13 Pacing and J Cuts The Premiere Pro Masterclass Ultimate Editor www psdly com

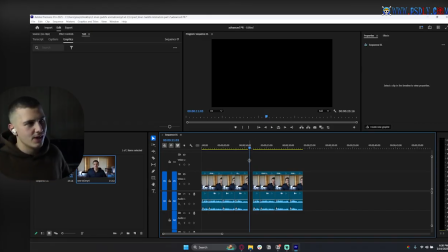So check this out. First of all, what even are J-cuts? J-cuts are a type of cut that allows the viewer to enjoy a bit of both. It's a cut that is very engaging, but at the same time, it allows the viewer to hear the next clip before watching it,
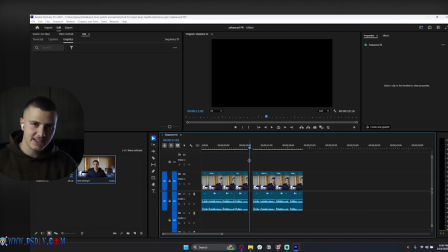which allows the viewer's mind to subconsciously anticipate the next clip, which actually makes the video flow a lot easier. So I'm going to select this and duplicate it one more time by holding down Alt like so. And I'm going to show you guys how I do J-cuts. So let's say I've got my cut over here. I'm going to use my my slower paced cuts just to show you guys a quick example.
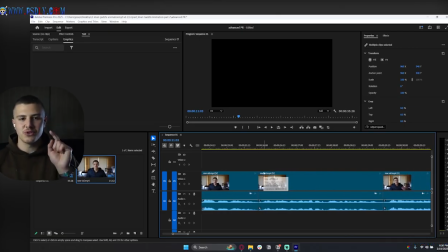Let's say I've got my cuts over here. The first step of creating a J-cut is I need my audio to start before my video. So for that reason, I'll take clip 1 and this is clip 2, for example.
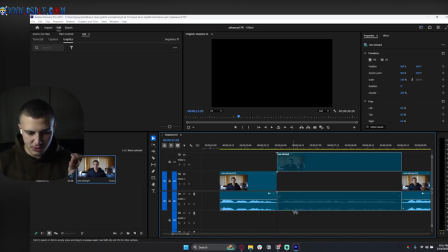I'll put clip 2 on the video 2 layer and clip 2 on the audio 2 layer, and I'm going to overlap them like so.
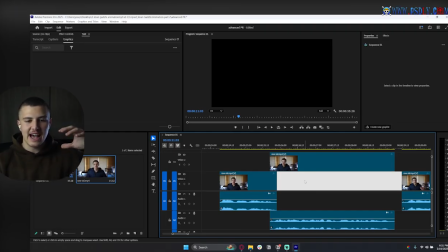And this is the art of the J-cut. The reason this works is because as the first clip is toning down, as the first clip is finishing, the second clip is already starting to play, which allows that viewer to anticipate the second clip before even seeing it.
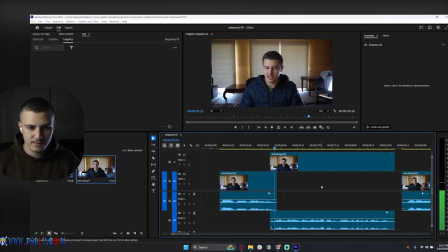And if we watch through this, this is a sample video. A sample video is notice how it's flowy, right? It's not like a rough cut. It doesn't like cut and transition to the next segment. It flows into the second cut. And this is why it is so much better than a match cut. The reason J-cuts are so good is, and the reason they work is because as this audio is going away,
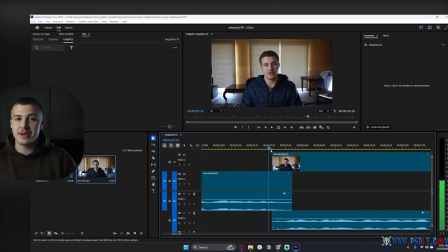as the viewer is kind of leaving that first clip, the second audio is coming in. So it's not like the viewer has to leave the first clip, silence, and then move into the second video. it's the viewer moving from the first clip into the second clip in one smooth motion,
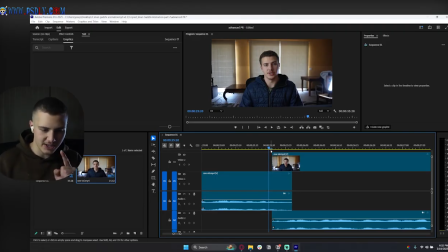and that's exactly what the J-cuts do. However, there's one last step to the J-cuts, which is starting the video behind the audio. So the best way to do this, I'll show you guys how to do it. You select this, you right click, and you unlink them. Okay, this will basically allow you to select this differently from this. Now be sure not to move this around, because now you're going to make your video out of sync.
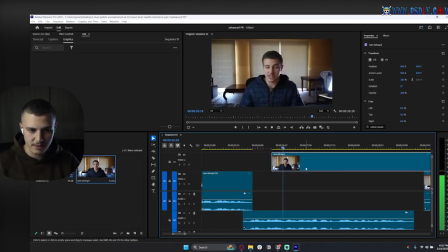So if I move this to the back, sample video is where I notice how it's completely out of sync.
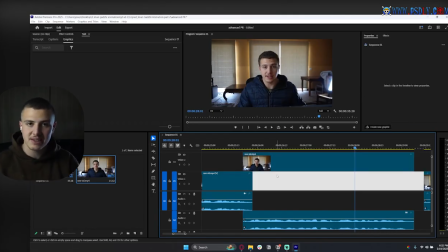Okay, so I'm going to quickly undo that. So when you unlink things, be sure not to move them.
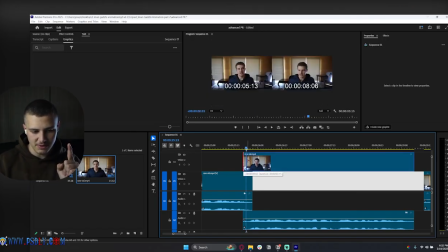All that there is to J-cuts is just moving the video back now and having the video start here.
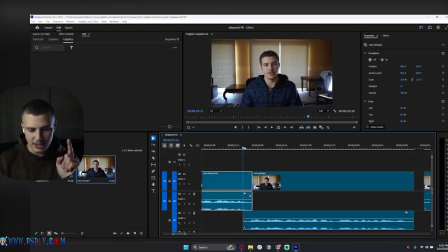So notice what's happening. So clip 1 is still going, and over here clip 1 is still going, clip 1 is still going, clip 1 is still going, all the way up until this point where you've already heard the start of clip 2, but you haven't even cut into clip 2. And notice what kind of cool effect this gives you.
This is a sample video. Sample video is where I speak.
There we go.
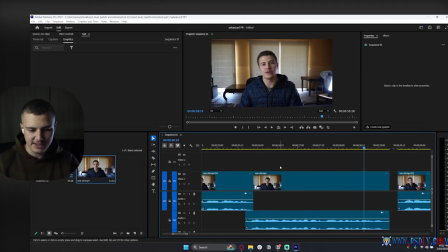Now there are a few mistakes that people make when making J-cuts, and it is that sometimes they select the J-cut and they make the cut too rough. So they have the video start very late and they actually bring it super close. Now what's happening here is as the first audio is trimming down, as the first video is going away, the second audio starts way too fast.
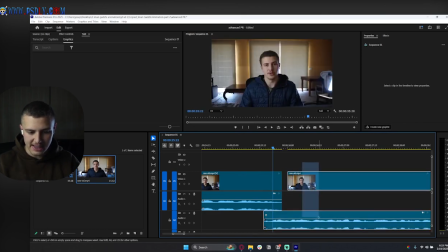And I'm going to show you guys an extreme example of this. And this basically makes the video super hyper engaging. Check this out.
This is a sample video.
Sample video is where I notice how quickly we get into the second clip. That is way too fast. Another mistake that I've seen people do is they start way too slow.
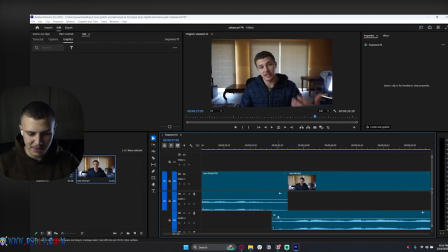So they start all the way back here, and then they have the audio start like barely right before we start getting into the clip, and the viewer doesn't have enough time to hear what's happening in the audio.
Sample video. Sample video.
See, it's just like a regular cut. So the trick to J-cuts is moving the video back, and this is exactly how I've done it.
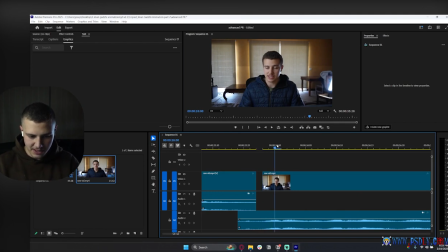It's studying where your audio starts and finding the first peak and moving your video back to the first peak and then just aligning it like so. And I'll show you guys this a few times. And what this allows you to do is it allows you to build the viewer into the second clip, but cut right at the right moment.
Sample video. Sample video is where I speak and I take a few pauses.
Let's go ahead and do it for this section.
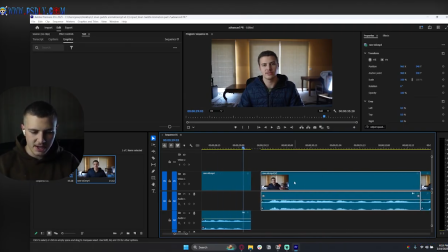As you guys know, the first step is bring the clip closer, but first we have to unlink it. So let's right click and unlink. Let's select both of these, and as you guys can see, where's my first peak? My first peak is right here. So I'm going to go over to my first peak. Step 1, bring your playhead to your first peak.
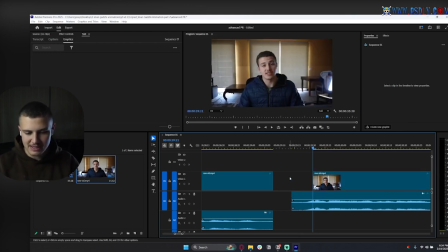Step 2, for clip 2, move your video all the way back to your first peak. Step 3, select both of them and bring them closer and overlap them with your first cut.
Sometimes I might even say important.
Now there's way too much space over here. There's way too much emptiness.